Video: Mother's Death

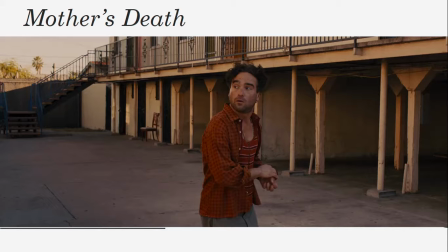0:03 Okay, so this is the analysis PowerPoint for the mother's death scene. So you need to make sure you have your scene analysis handout in front of you, whether you've got that written on or not. There may be some things you can add to your previous analysis.
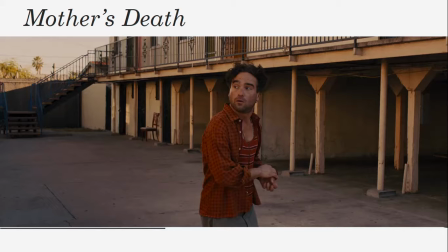0:21 And you also need to make sure that you pause the video and watch the scene before you do the analysis so it makes sense for you. So those clips are shared with you from my OneDrive. They should be in your school email somewhere, so you should be able to watch all the ones we have watched together.
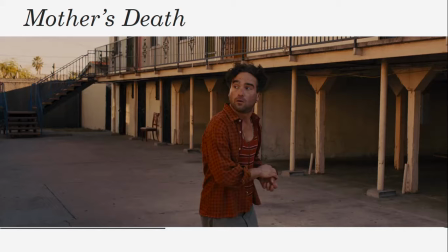0:40 So make sure you watch the scene before you get started here.
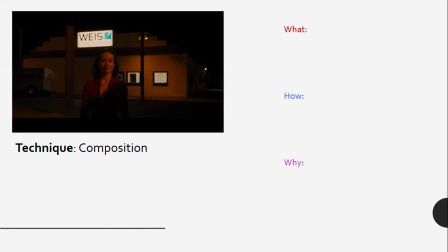0:57 So here's our first technique. So remember, we follow the what, how, why formula for analysis. So what is it showing? How is it showing it? Why is it showing it? So our first technique here is composition. So remember, when we say composition, it's how everything is laid out in the shot,
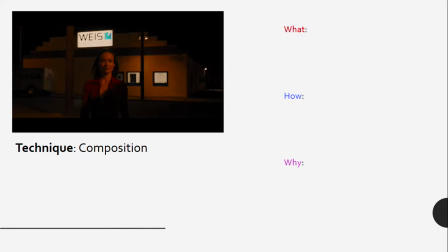1:17 how the color, the characters, the setting, everything. So what are we looking at here? Well, we've got Rachel, the mother, walking towards us.
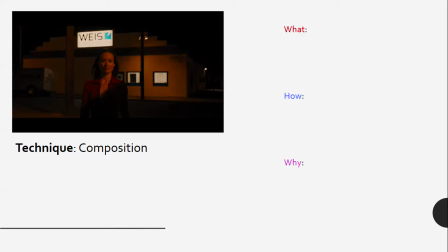1:29 She's just paid her loan and she's walking to the bus. And we can see above her this Weiss Time Lenders sign. So that's where she's paid the money to, paid the loan to, and that's the bank. Okay, Weiss Time Lenders, like a loan shark, basically.
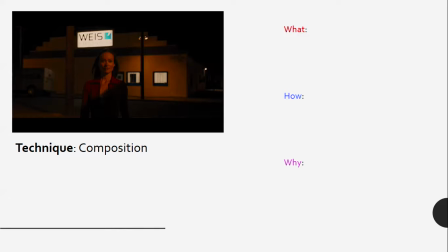1:49 So what we're understanding here, what we can get from this is that that kind of timekeeping loan shark really controls these people in this district. Really, the time lending and needing to pay back loans and things really dominates the people that live in this area.
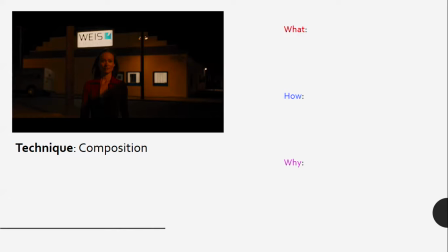2:07 But how do I know that? Well, I know that because the composition of the shot, the fact that that sign is directly above her head, is very significant. So it almost suggests that could be almost always on her mind. It could be keeping her down, so stopping her from moving up.
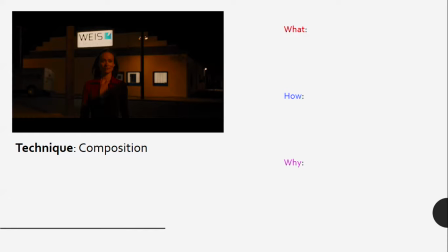2:27 It's a very specific decision to have her underneath that sign. So why is that important? Why should we understand that? Well, we can see that people that live in this district and in the poorer areas of society are very limited from what they can do from outside influences.
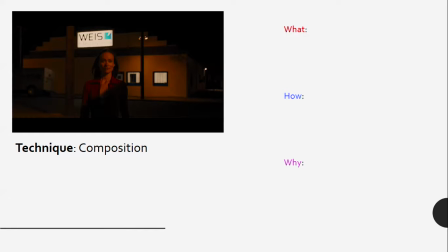2:46 Like we've talked about many times, it's not just about the choices that people make, it's what choices are available to certain people in society. So this composition really shows us how the people in this district are really dominated by the
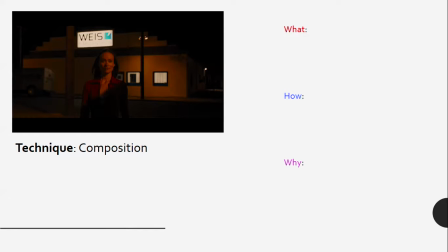3:02 higher levels of society and this time lending and this loan shark business and the control of time.
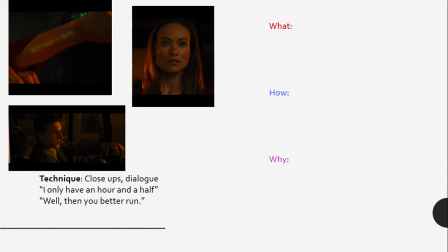3:11 So our next one is a combination of using close-ups and dialogue. So Rachel's just getting on the bus, and the bus driver tells her that that it's more expensive, so she can't afford it. She says, I only have an hour and a half. And he says, well, then you better run.
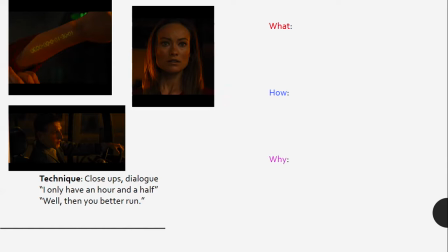3:30 So we have these close-ups of her clock and her face, and then the bus driver's face as he turns away. So what are we understanding from this? Well, it's really showing the desperation, so the desperate times of for these people in these areas,
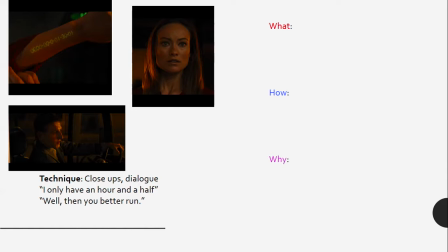3:49 how prices change daily for no reason, it seems, and they have no options. They have no choices here, and it's quite devastating because if it's going to cost 2 hours, that's just a death sentence for her, so she can't pay for that.